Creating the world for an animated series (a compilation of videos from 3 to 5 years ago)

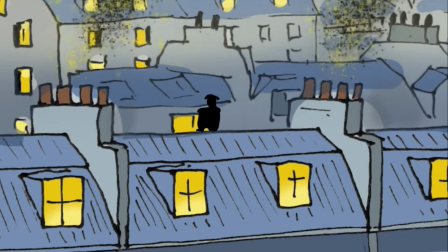(9:26)
I know more about special effects in OpenToonz, and I'd use pars and all sorts of things that I didn't have any idea how to do 2 years ago. So that I do differently. Whether it be better or not than that, I have no idea, but I definitely do it differently.
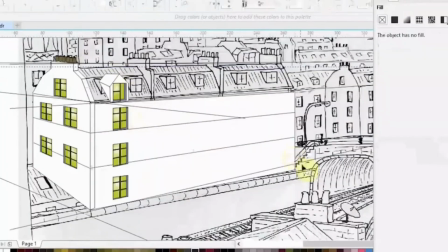(9:42)
And then what I did is I came back a little later and re-looked at how I wanted to create these backgrounds.
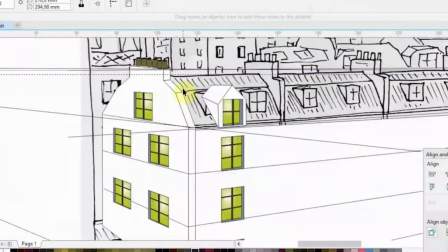(9:50)
Reason being that the actual ink work that I'd done had been on paper, and I wouldn't be doing that now.
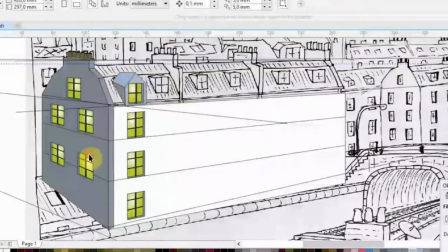(9:57)
I'd be inking it in Krita, but I'd actually done the black ink work on paper,
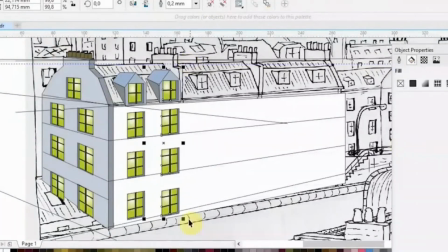(10:02)
and when I'd scanned it in or brought it in, it looked pretty messy because of scale and everything.
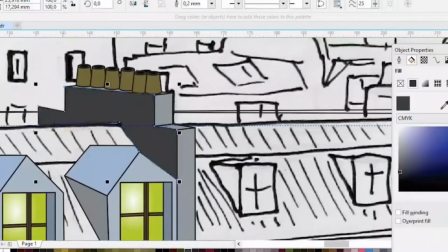(10:08)
So I wanted to look at a different way of doing the backgrounds, and especially the buildings, because there's a lot of straight lines.
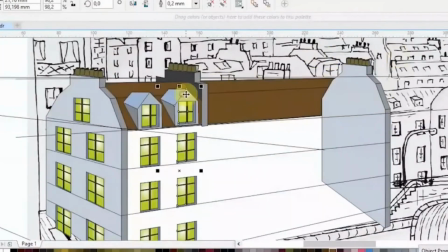(10:17)
So I wanted to work out a way to do these buildings a little bit more architecturally correct, if you want to call it.
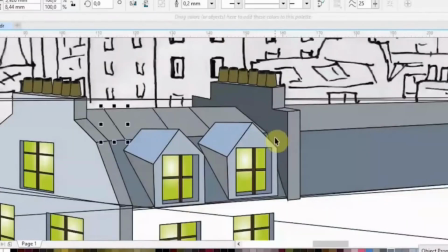(10:23)
So that's what this is about. I made a separate video about this quite a while back. I used a vector drawing package to do this.
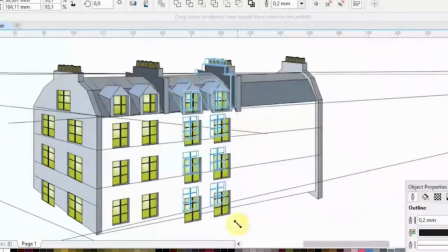(10:30)
You can use Illustrator. I use CorelDRAW more than I use Illustrator.
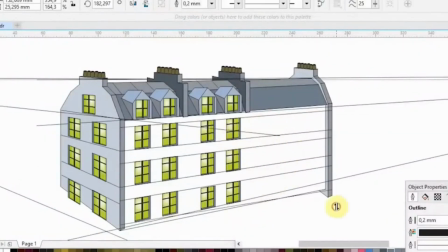(10:35)
And I drew this building out using the vectors, so it was nice and clean.
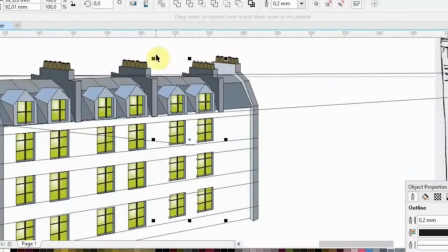(10:39)
And then my intention was to pull that into Photoshop and rough it up and give it textures, etc., etc.
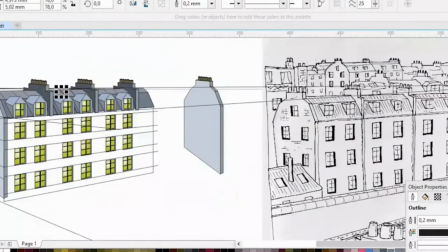(10:46)
Although today I'd use Krita. I never got as far as that, but that was the intention.
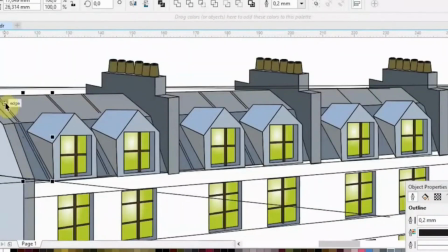(10:51)
So draw it in a vector package to get those nice clean lines.
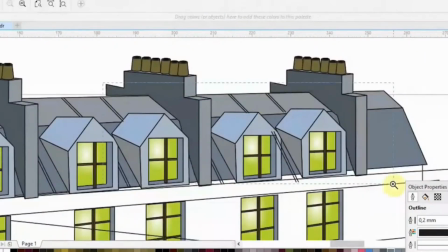(10:55)
I like using a vector package to draw nice straight lines, solid objects, because I'm very fast at it,
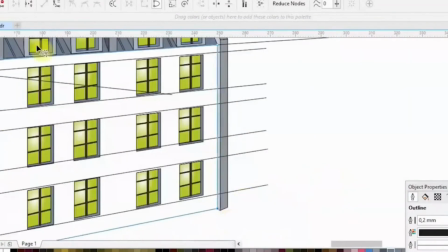(11:02)
and you can start with a nice crisp object, if you want to call it that. and work from there.
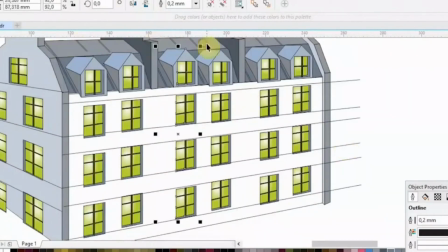(11:08)
So I like working that way. I still like working that way. And then to make it more real world and grungy,
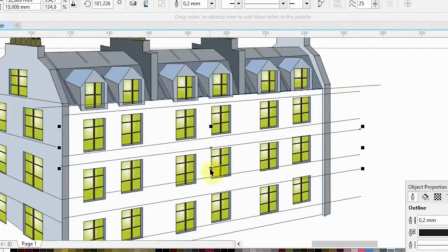(11:16)
and to try and blend it in with a more painted background or painted scene, bring it into something like Photoshop or Krita, etc.
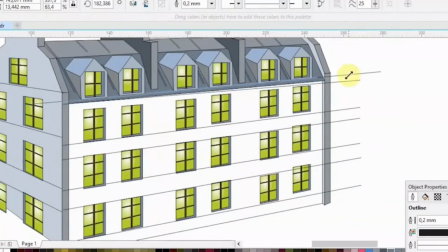(11:24)
So definitely I'm using Krita. I'm not using Photoshop these days, but I'd probably do this process all over again.
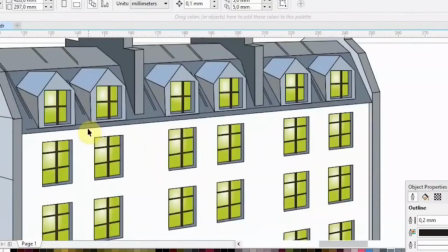(11:30)
So it's quite interesting a couple of years later to have a look back and see how it's working then and how it's different now.
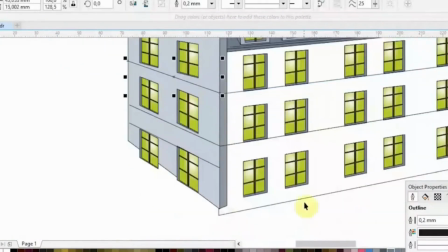(11:37)
There are things that I still do the same, like I do like sketching stuff out with a pencil and on paper.
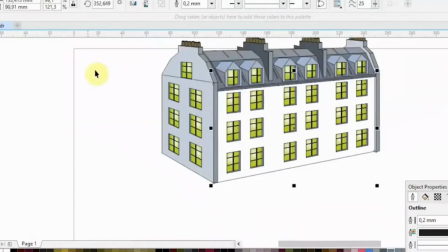(11:44)
I'd do all the inking and Krita, and I'd probably use a drawing package like CorelDRAW Illustrator to do a lot of the line work.
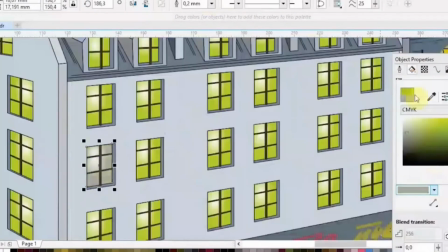(11:52)
And then the painting, etc., all the rendering I'd do in Krita. You may use Photoshop, but I do all that the same.
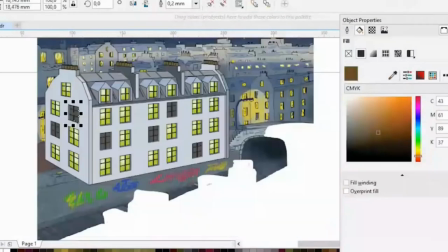(11:59)
The stuff like the smoke, etc., I'd do that totally differently using special effects more.
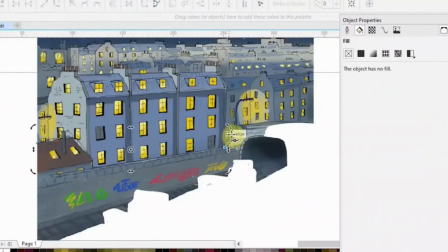(12:05)
And there's other stuff in the scene that I'd do totally differently, like all that lighting in the buildings or whatever.
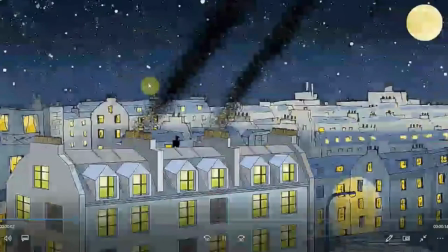(12:12)
I'd do that totally differently. I'd actually have cutouts, and I'd have lights set behind those windows to give it a more realistic effect.
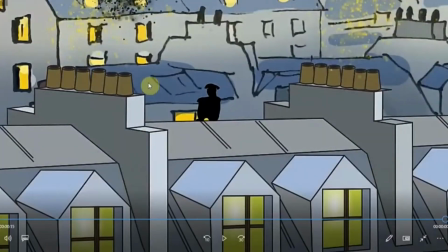(12:21)
So there's quite a bit that I'd probably do differently and do a lot better, which is good because you want to get better.
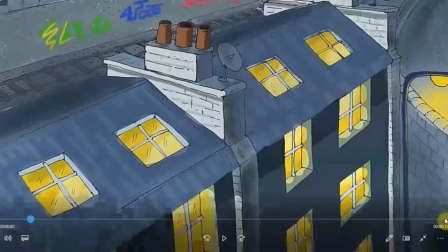(12:27)
This was over 2 years ago, and I'll probably get back to this in only another couple of years when I finish the Safari movie.
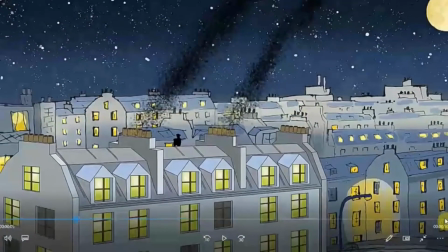(12:35)
So hopefully by the time I get back to it,
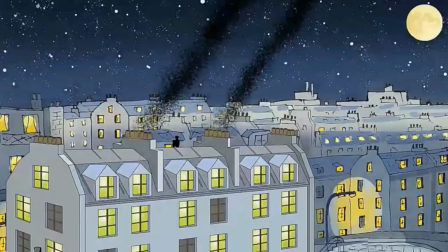(12:38)
I'll totally redo the scene, as it is an anchoring scene to the series. Anyway, I just wanted to go through this with you and just show you what I used to do and what I do a little differently or would do differently now.
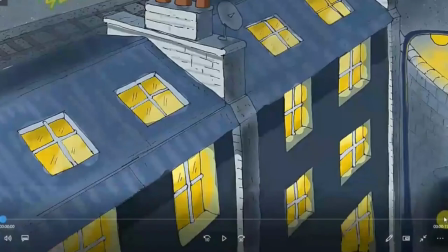(12:52)
Hopefully you do this with your work process as well. You will be changing as you go.
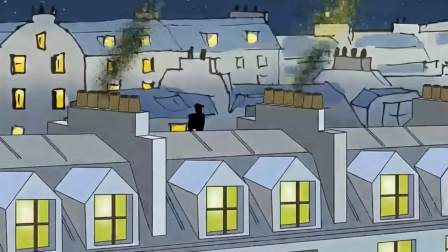(12:58)
Everything hopefully gets better, or you use different tools that you didn't use before.
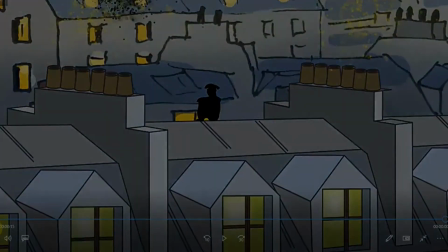(13:04)
Thanks very much for joining my animation channel. If you haven't already, please go ahead and subscribe.
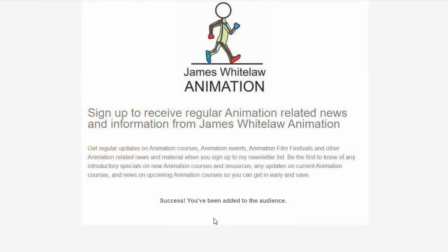(13:10)
And if you'd like to join the mailing list, go ahead and do that. And thanks again.
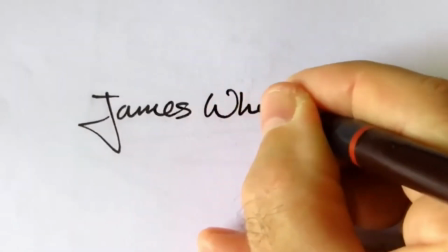(13:14)
I'll see you again soon. All the best. Bye.